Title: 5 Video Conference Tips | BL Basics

Oh hi, I'm Drew from BorrowLenses.com. While they may not realize it, we've been welcoming some new friends into the field recently. With online meetings, virtual classes, and visual presentations, everyday professionals from all industries are having to embrace, and no offense but from what I've seen first hand, at times struggle with basic elements of video production as part of their current work day.
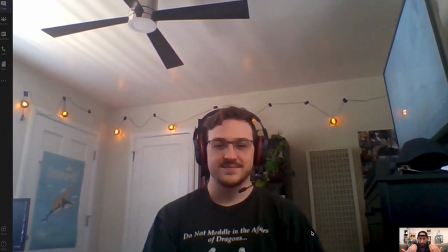[0:26]
It may not seem like your Zoom call has much in common with a film set, but the guiding principles are one and the same, and having a working understanding of these fundamentals can help you establish a better quality video presence no matter what gear you're working with. Case in point, everything you see in this video is being shot on my work issue laptop's camera. So let's go over a few quick tips and give you a basic foundation to make sure your video is working from home
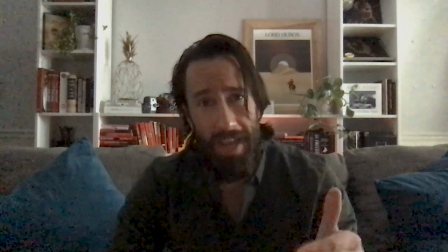[1:01]
lighting it's everything in video and your camera craves it so make sure it's present and abundant to take your
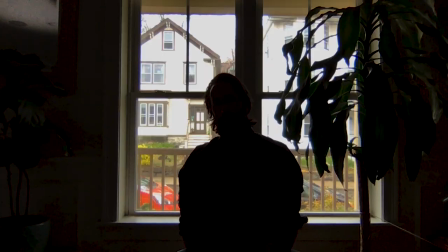[1:10]
quality up a couple notches let's also make sure that it's not mostly coming from
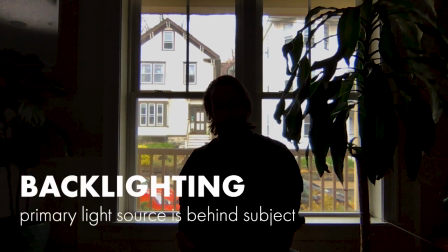[1:15]
behind you this is called backlighting and it's what gives you the whole witness protection
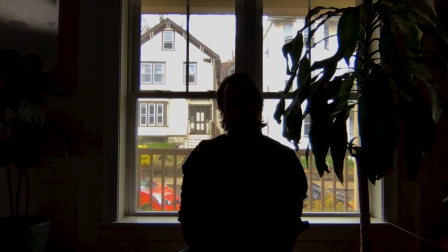[1:21]
sorry that's better while we're at it let's get away from windows altogether unless you're facing one they're never gonna give you the nice background you think they will. To pull that off and have both you and your window exposed properly, you need something called dynamic range, and your laptops camera doesn't have it. So keep your background simple, or if you want something a little more interesting, find a bookshelf. It's safe, provides some color to the shot, and proves to people you totally know how to read. Now home lighting may be sufficient, but be aware that lighting from directly above can cause some harsh shadows.
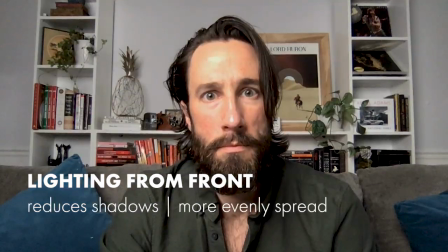[2:04]
It's best to put your primary light source in front of you. This is known as a key light.
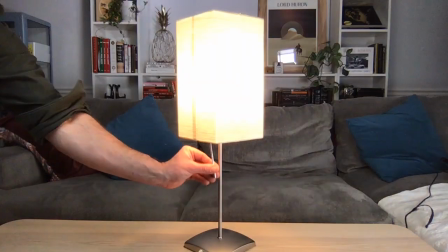[2:08]
For a practical home application, a lamp with a paper shade works best as it acts as a nice diffusion and casts off flattering light.
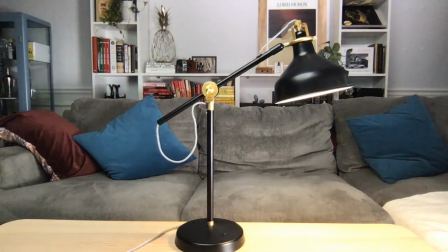[2:17]
If all you have is a more directional work lamp, you can cover it with parchment paper or bounce it off a nearby wall.
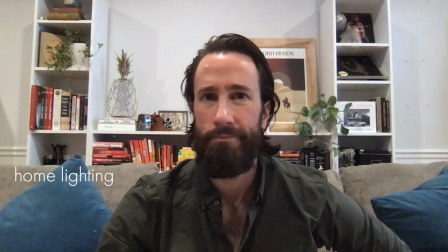[2:24]
If you're feeling up for it, a secondary light on the opposite side can balance out contrast and fill in shadows.
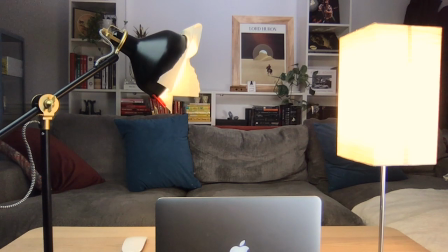[2:31]
And now you've officially been introduced to a key and a fill light. Audio. Along with lighting, it's the most important quality that sets professional and amateur video apart. Just make sure you are always speaking in the direction of your mic to create a clear and consistent audio experience for your audience.
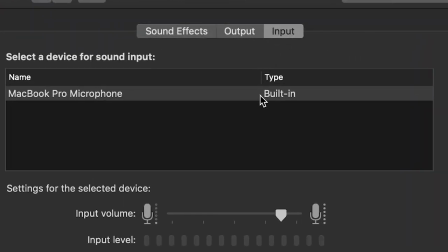[2:50]
A lot of us are stuck with our laptop's microphone and that can be okay. It's designed to pick up your voice.
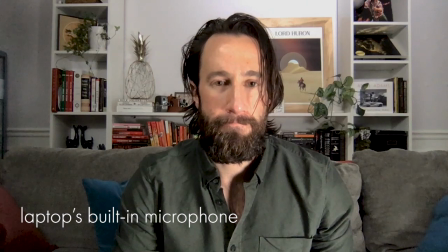[2:57]
The problem is it'll also pick up everything else happening around you.
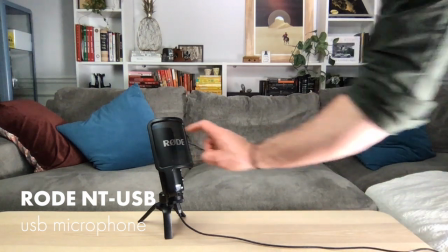[3:05]
If you're delivering classes or presentations you can think about a better quality mic like I'm using with this Rode NT-USB or an inexpensive lavalier mic that clips right onto you and plugs into your computer. The thought process is simple.
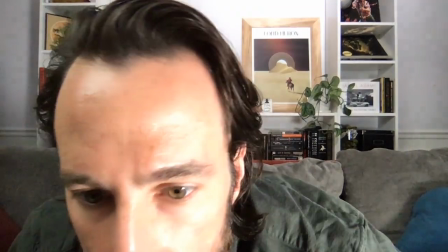[3:20]
The closer you can get the microphone to you, without looking like a weirdo, the better. Framing. In photo and video, the rule of thirds guides all. So here's the gist of it. Divide your screen into thirds, horizontally and vertically.
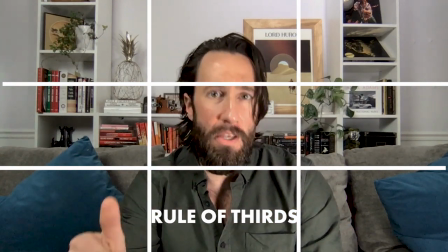[3:39]
Place the subject and its most important features in relation to these lines based on what you're trying to achieve.
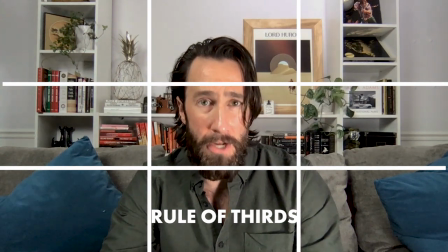[3:47]
Keep trying to mimic the feel of an in-person interaction, so your most important feature is eye contact.
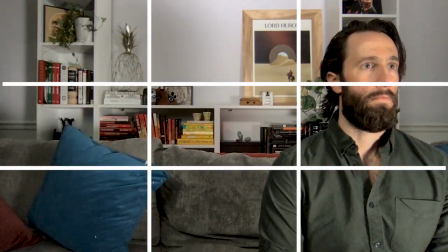[3:54]
Roughly align your eyes with the top horizontal divide and center yourself using the verticals.
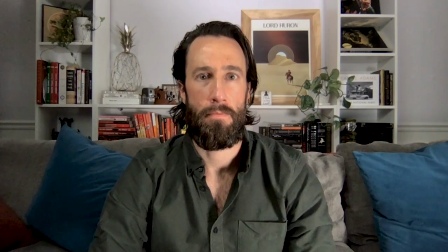[4:01]
Distance yourself from the camera so you're framed from mid-torso up. A medium tight shot.